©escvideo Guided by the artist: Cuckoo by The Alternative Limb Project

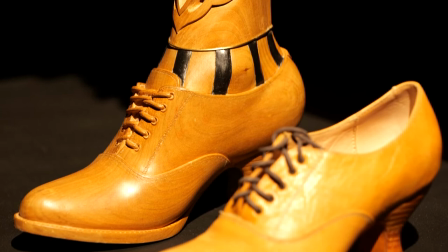(0:38)
My name is Sophie de Oliveira and I run the Alternative Limb Project.
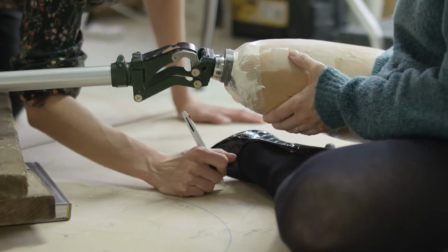(0:43)
We make highly stylised wearable art in the form of prosthetics for amputees and we create ultra
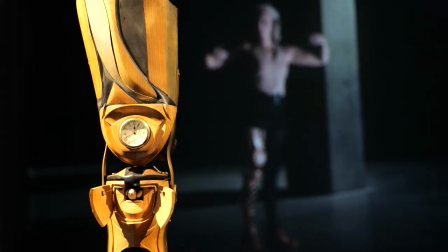(0:51)
realistic looking limbs as well as really outlandish pieces for those that want to stand out and celebrate their difference.
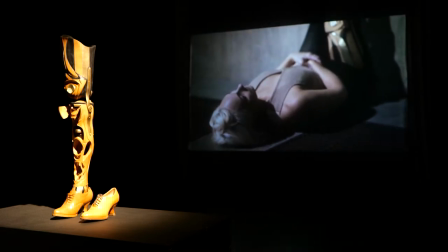(0:58)
A lot of our work is made for performance and gets exhibited around
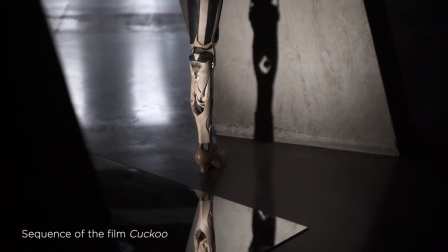(1:03)
the globe to serve as inspiration through examples of what the body can be,
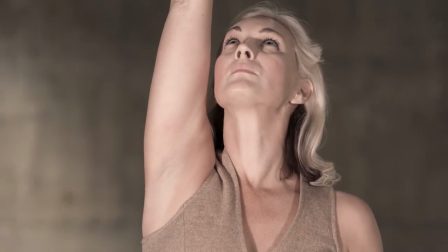(1:09)
promoting positive conversations around disability and celebrating body diversity.
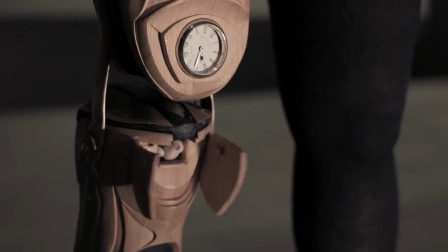(1:16)
I collaborate with other artists and skilled workers in cutting edge technology such as robotics and 3d printing
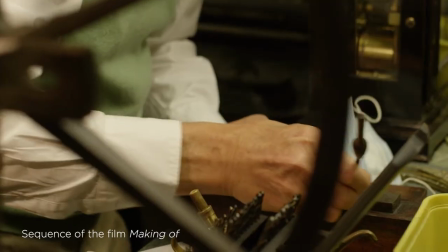(1:24)
and traditional craft like jewellery and metal and woodcraft to create really striking works of wearable art.
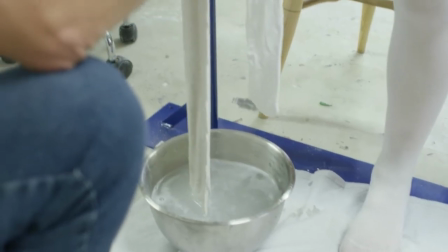(1:32)
We touch on themes of body modification, evolution and transhumanism.
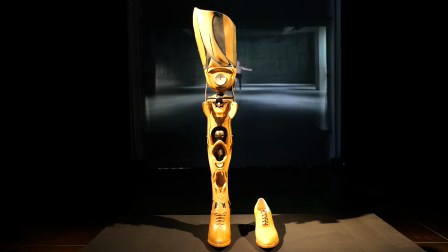(1:43)
Cuckoo was designed by myself in collaboration with woodcarver Samuel Rudman.
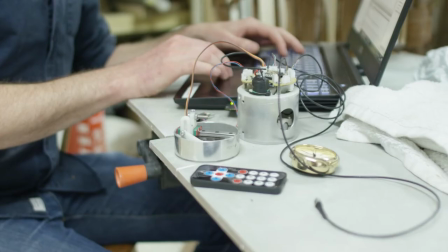(1:48)
It was carved in cherry wood down to the shoelaces. It houses electronics by Rory Thompson which operate a clock,
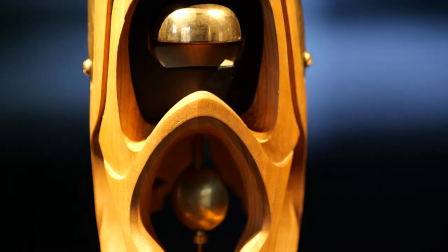(1:56)
a swinging pendulum that defies gravity upside down. a bell, a bird, that pops out of the knee with a little cuckoo sound.
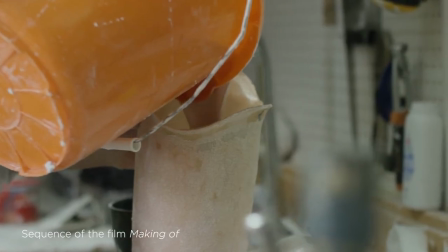(2:04)
It was fitted and aligned by prosthetist Chris Parsons.
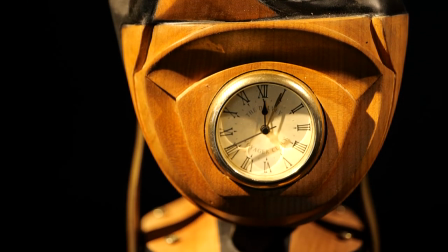(2:09)
Cuckoo was conceived in 2019 for performance artist Welly O'Brien from Canduco Dance Company.
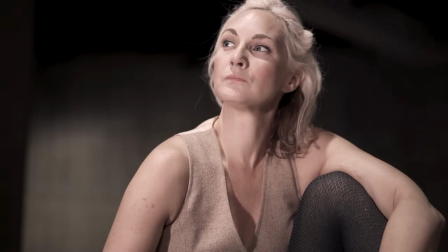(2:16)
I felt the piece reflected Welly's character in its playfulness and elegance, as well as her enjoyment for the absurd,
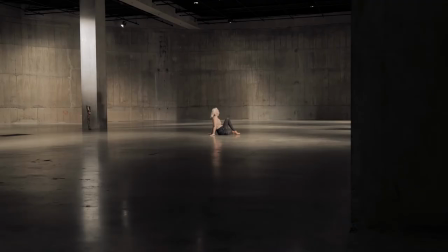(2:23)
but also her transition in her career from highly charged aerial acts to more gentle,
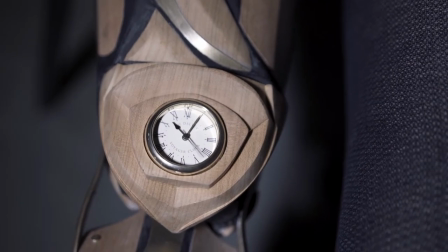(2:30)
solo, expressive performances and natural winding down of the clock.
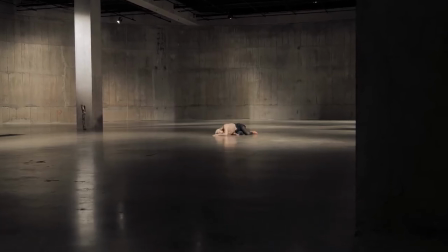(2:35)
We wanted to explore time in reference to the body itself and how it transitions through different phases and stages.
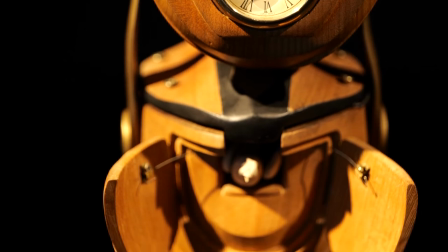(2:42)
The idea of controlling time with various speeds and the pendulum defying gravity
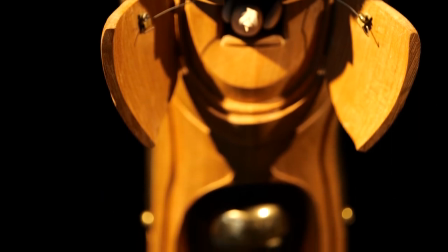(2:47)
came about during the development of the film exploring the ever-changing perception of time.
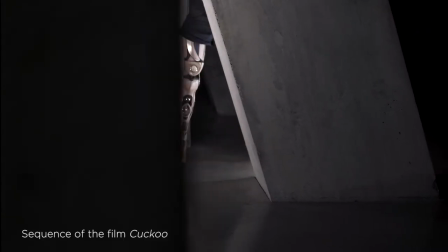(2:53)
another theme we wanted to explore was the underlying ticking of time within the body's own clock our own natural rhythms this is something innate
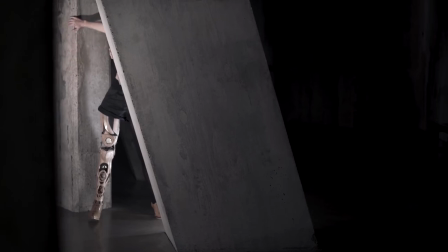(3:01)
in all of us humans and it's part of who we are it's something we can't control and this is expressed by welly as she attempts to separate herself from
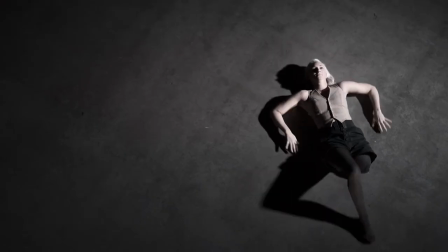(3:09)
the clock but it's still there she can't control it still ticking using the natural elements
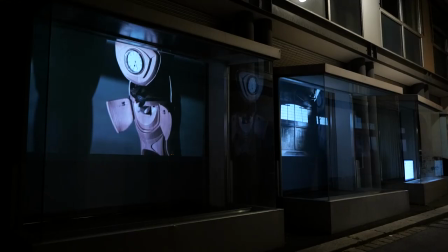(3:16)
of wood and gold in harmony with the body we thought about what this meant in relation to the permanence,
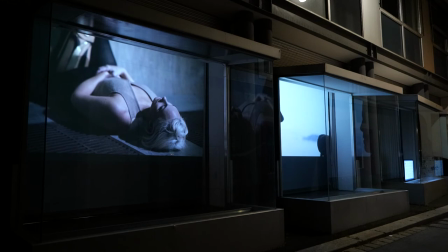(3:22)
fragility and preciousness. These words also evoke the meaning we can attribute to time itself.
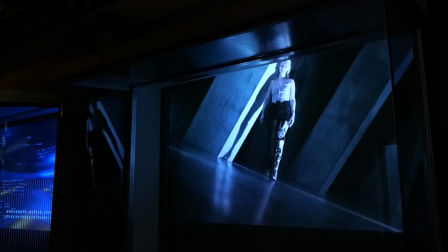(3:28)
We felt Cuckoo would work well in an industrial and clean setting. Tate Modern, with its brutalist architecture, was perfect for this.
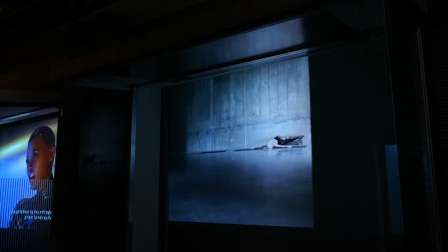(3:37)
With its concrete, complemented the textures and colours of the natural body and the wooden leg.
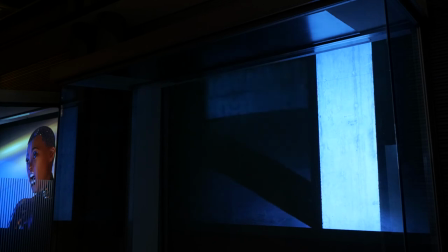(3:42)
The space gave Welly the freedom to choreograph some interesting movements referring to time itself,
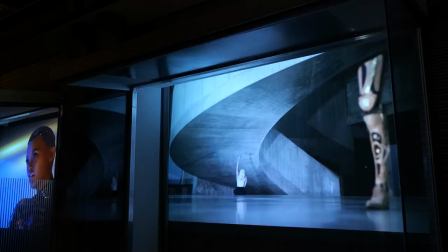(3:48)
both with leg on and off, with choreographer Charlotte Derbyshire.
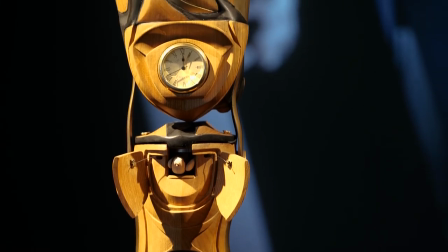(3:54)
Filmmaker Sarah Vaughan Jones from Sadler's Wells then edited the film to add a further layer, playing with the perception of time.